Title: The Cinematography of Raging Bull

And then we go to easily the coolest shot in the entire film, and probably one of the coolest shots in cinematic history.
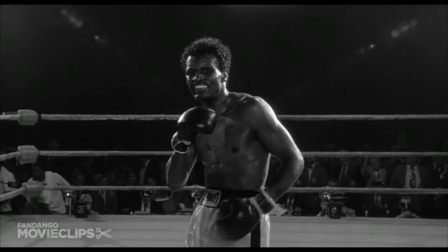984s
We get the oh-so-famous dolly zoom. And you see, the thing with this dolly zoom is that it accomplishes so much.
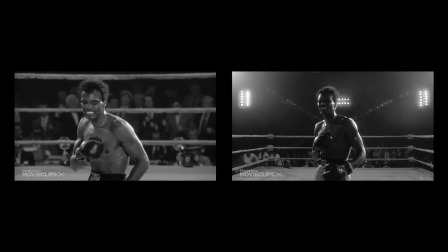991s
So let's break this down. It makes Raymond a darker figure, and now all the lights around him are now in the rear.
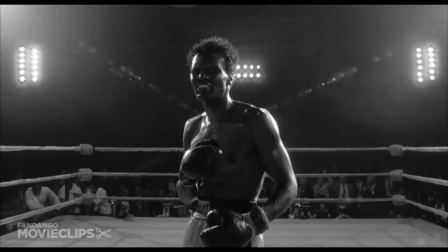999s
So now these are REM lights to make him a darker figure in the frame. Then we also get lens flares that are directed right towards him, which essentially gives the feeling of target acquired.
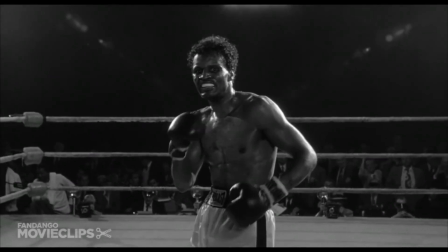1010s
Then there's a slight pedestal to transition from a high angle to a slight low angle,
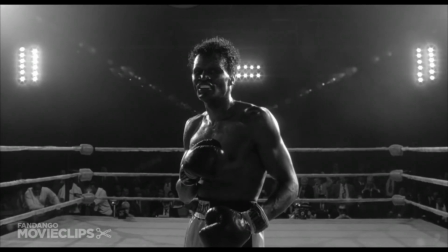1016s
which essentially just makes Raymond more powerful in this figure in tandem with his now dark status.
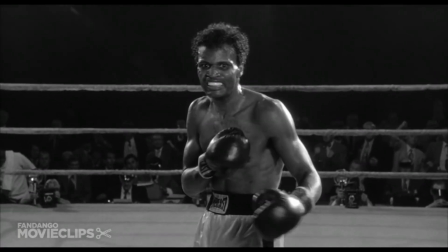1023s
Another thing is that all of this works in tandem to the actor's change of how he used to be nervous and unsure of himself,
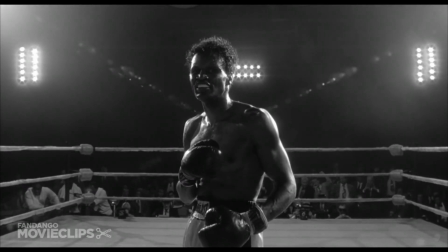1031s
and now he is composed and confident. And all of this works simultaneously. That is why this is just so brilliantly done.
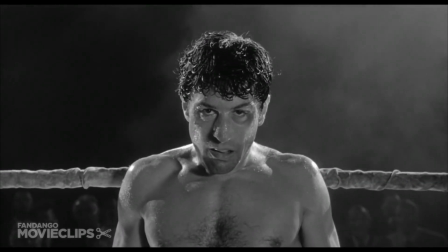1040s
We go from that to a medium close-up zoom in on Robert De Niro's face, which establishes a sense of doom that is about to come towards him.
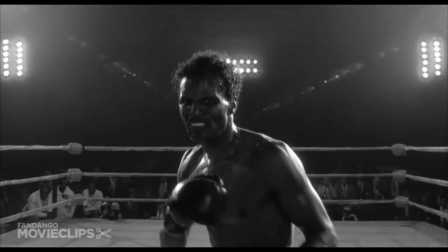1049s
And then, of course, Raymond gets closer to the camera, taking up more of the space in the frame, and then it's just nothing but punching.
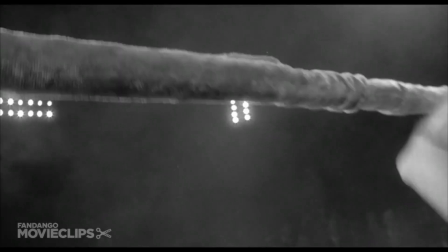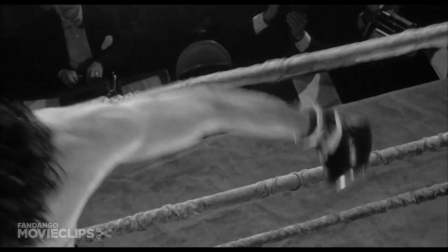1062s
These characters don't share any of the frames together. It's just composed of many brutal close-ups.
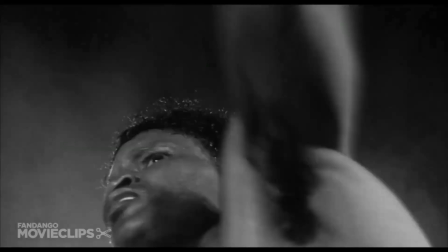1070s
A bunch of these shots blended up together, and then you get this glorious milkshake of a scene. And you also have the lights being flashed.
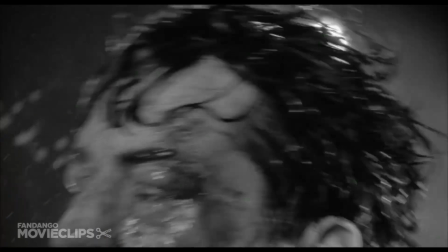1080s
There probably should be an epilepsy warning for this, but there are just so many flashing lights that work in tandem with the punches.
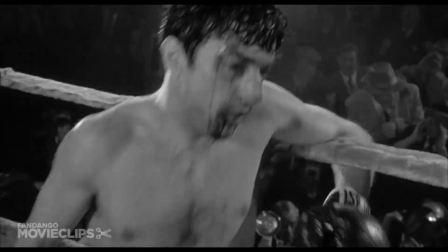1088s
Just Oh god, I'm sorry. It's just so, it's wonderful.
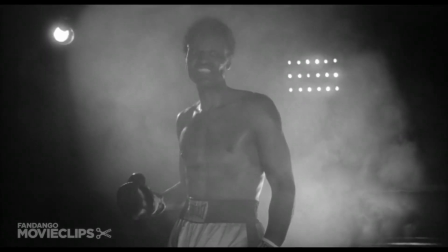1093s
I love it. This one kind of felt like it was from an anime a bit. It felt a bit outlandish, but it works.
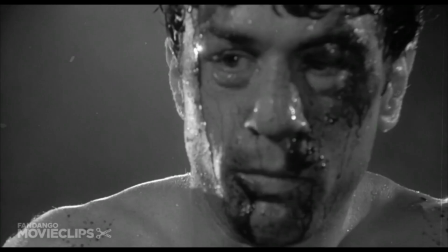1100s
It's where it zooms in to a close-up on Jake LaMotta, and then it also moves from Ray,
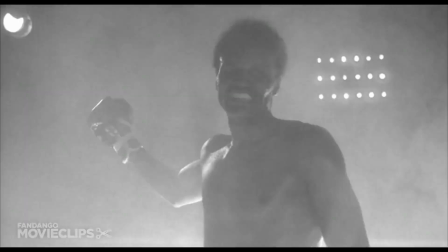1107s
and you get this rising pedestal shot that also zooms in on his fist, which essentially dehumanizes Raymond, which now means that this final blow is going to be really impactful, which it is. Cinematography has been used brilliantly throughout this whole movie, but if you want to learn how cinematography can be impactful to a film in terms of all of the composition, the lighting, and the camera movement all together, this scene has it all. As I was taking notes and researching for this, it was really making me think of something, and it's something that I want you to think about too. Although what you're seeing on screen is important, I think it's also really important to focus on what you're not seeing.
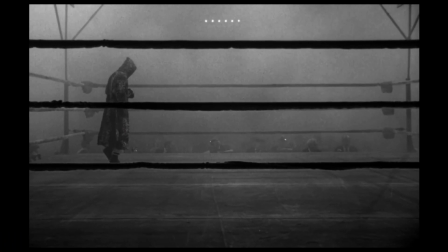1160s
In the opening scene, you see that Jake LaMotta is on the left side of the screen. But why isn't he on the right?
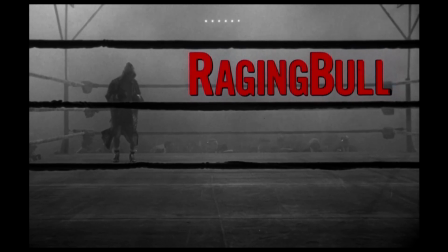1166s
Why not the middle? Something to think about, right? In the final scene, why does he move off to the left side? Why not to the right? It's also imperative that you not just look at what's being given to you on screen, but to also think about what isn't being shown to you on screen. And when you do that, you uncover so many different, an infinite amount of possibilities that could have been done, but weren't. And then when you try to figure out why, I feel like that is how you really get a lot out of the movie-going experience. Thank you for watching, and before you go, I just want to give a quick shout out to this week's sponsor.